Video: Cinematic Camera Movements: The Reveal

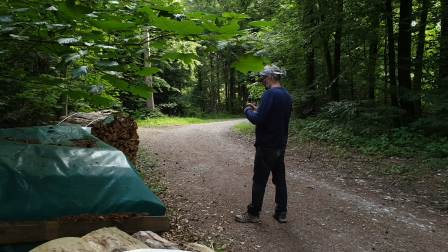[8:06]
The reveal is another one of those 3-step shots which I think are so helpful to practice when learning to be a filmmaker. Remember,
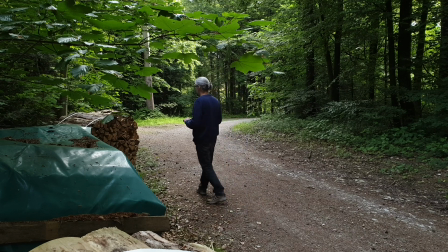[8:14]
each 3-step shot has a beginning, middle, and an end. So a reveal shot is made of 3 steps, like this. Number 1, set the first frame. What are we looking at?
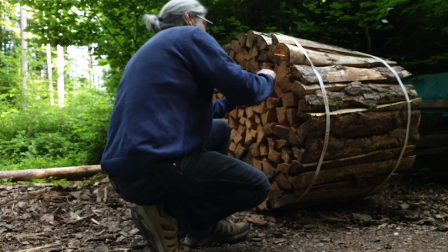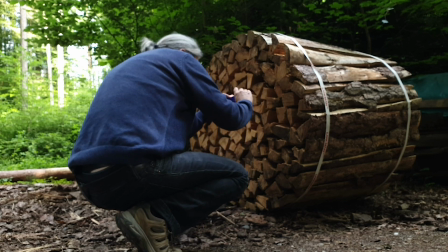Number 2, camera or object moves to reveal.
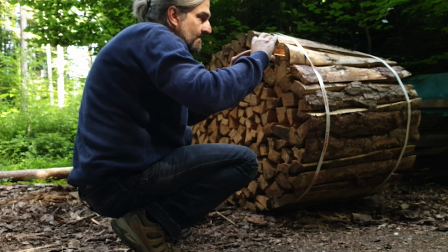[8:40]
Number 3, the second frame. Now, what new world or idea do we see with this reveal?
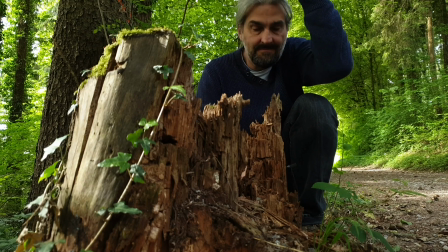[8:47]
Try to think of an interesting reveal. For example, a few months ago I was passing a building site for new apartment blocks in London.
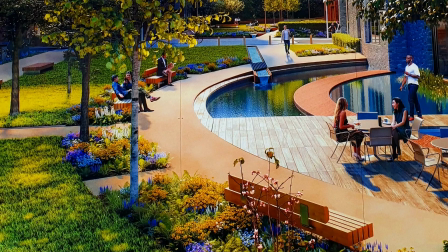[8:55]
Stuck to the wall outside was an artist's impression of what it would look like.
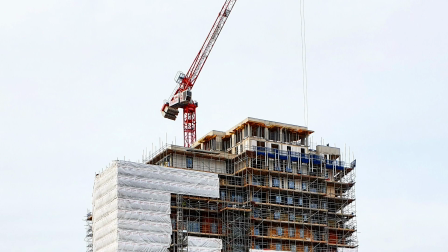[9:00]
Meanwhile, the other side of the wall was the current reality. An ugly building site.
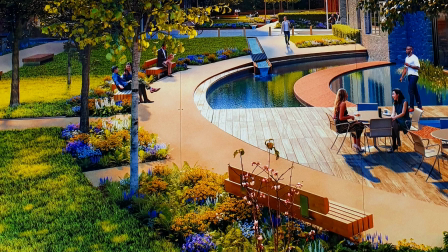[9:06]
So, at the time, I actually only took a still photo, but I could have filled my first frame with the artist's impression so that the viewer might think they were looking at some kind of paradise.
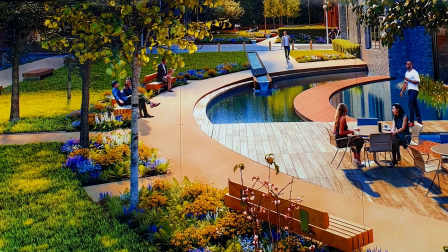[9:17]
Then I could have moved the camera to reveal the building site behind.
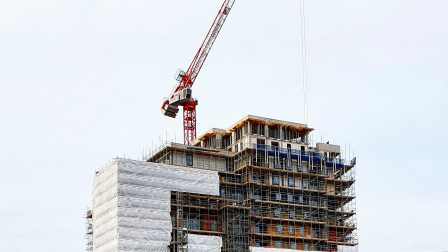[9:22]
The point of this shot might be to contrast the fantasy of the artist's impression with the reality of the rather shabby, ugly building site hiding behind the facade.
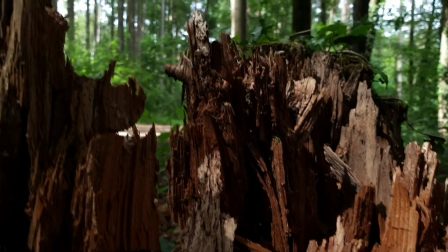[9:34]
While the reveal itself can be a simple camera movement or the climax of a complex story development,
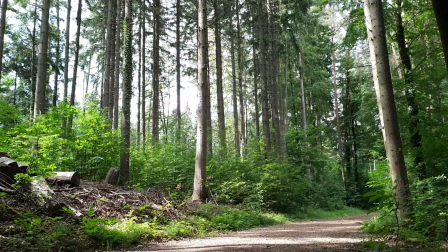[9:41]
the promise of a reveal can keep an audience hooked.
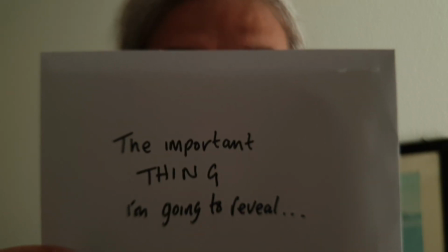[9:44]
At the start of this video, I promised to reveal something important to you, and that's perhaps the main reason you kept watching until now.
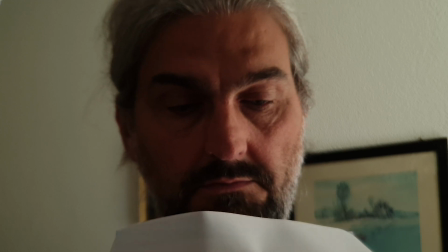[9:53]
Or maybe you skipped to the end if you couldn't wait, or maybe you just didn't trust me to make the journey worth your time.
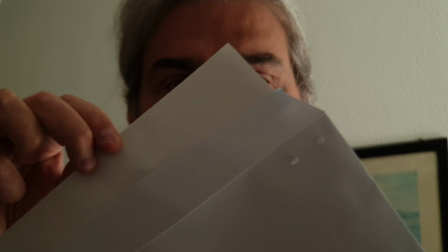[9:59]
Well anyway, here it is. I'm going to reveal the important thing you need to know.
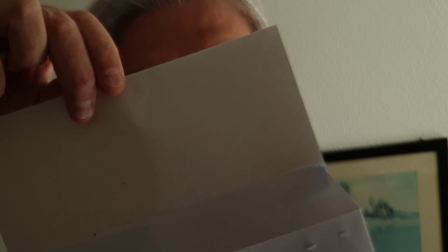[10:04]
The important thing you need to know is,
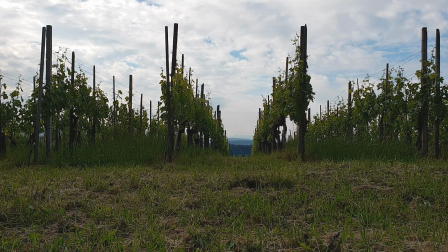[10:08]
in some senses, a story, whichever way you tell it, is a journey from one place to another. The journey might not be a physical journey on a train or in a car, but it should take us somewhere different. Although some movies are indeed physical journeys, you know, like road movies.
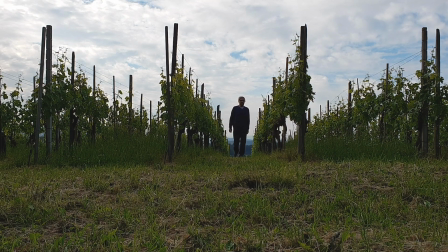[10:26]
But that's why practicing reveal shots is simultaneously practicing storytelling skills.
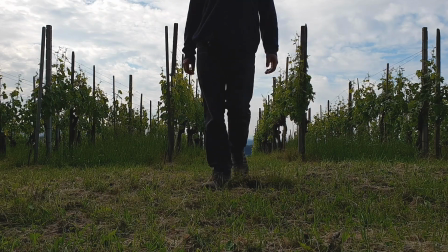[10:32]
So take a minute and think how you want to change your audience's point of view.
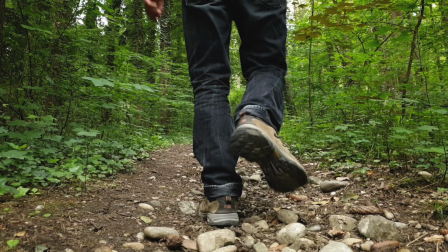[10:38]
What do you want to reveal to your audience?
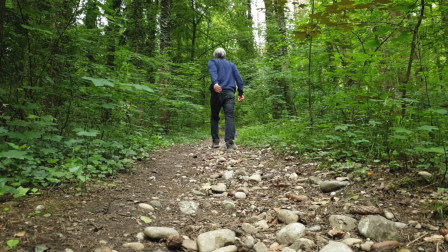[10:41]
In storytelling, novel writing, filmmaking, or screenwriting, and so on, the big reveal can involve a great deal of setup. The impact a reveal has on your audience can be central to the story you want to tell. It's also key to what you as a storyteller want to reveal to your audience.
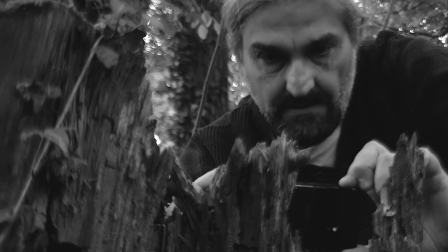[11:00]
In other words, on a higher level, the reveal shows the audience a new way of seeing the world.
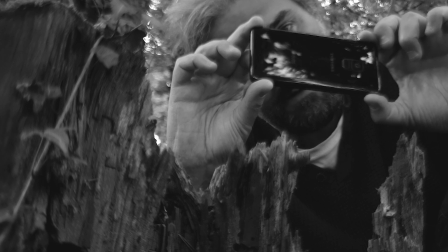[11:06]
Therefore, if you want to raise your filmmaking to a higher level, you need to think carefully about what you reveal to your audience.
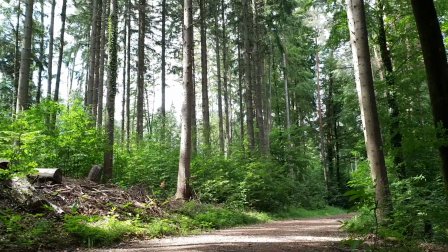[11:14]
What you need to understand is that storytelling is about where you start and where you end and how you get there.
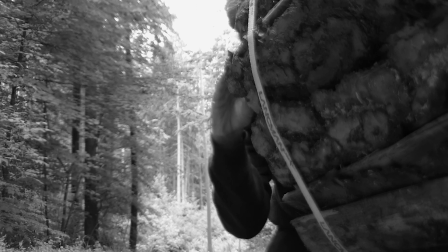[11:22]
So that's it for this week. If you enjoyed this video, do the usual thing, like and subscribe, if you haven't done so already, that is.
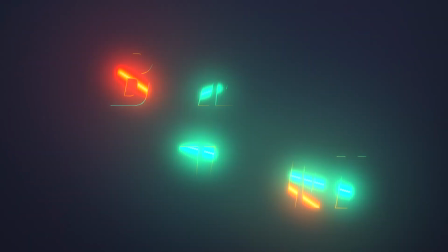[11:29]
And if you want some bonus content, keep watching. And I'll see you in the next video.
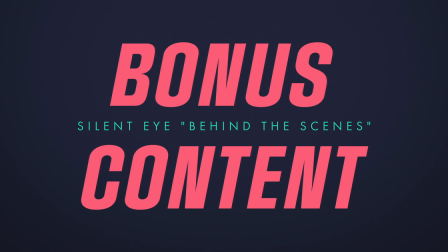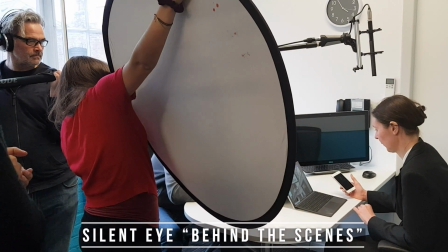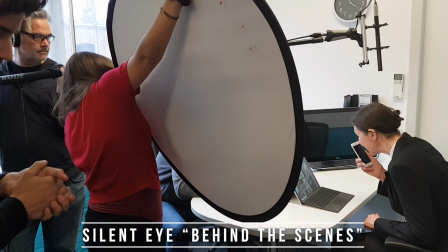[11:45] You're just messing with my head now.
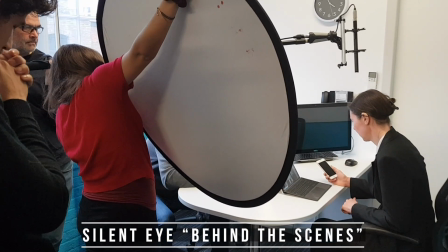[11:51] Okay, and again.
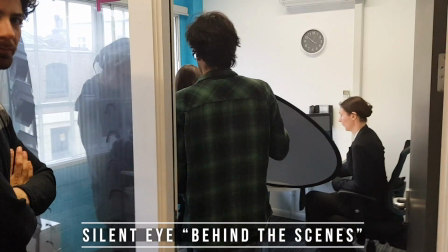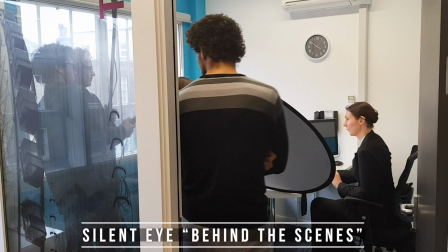[11:58] Simon, what kind of
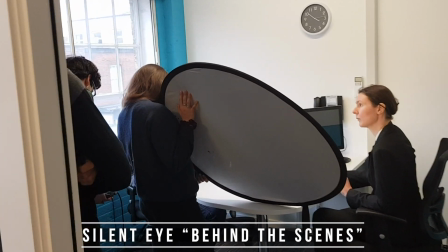[12:02] how hard I want to be peaking on here, like -6, like that.
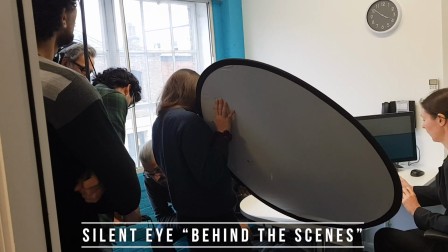[12:07] Yeah, you can just like, depends on the scene and depends on how far the mic is.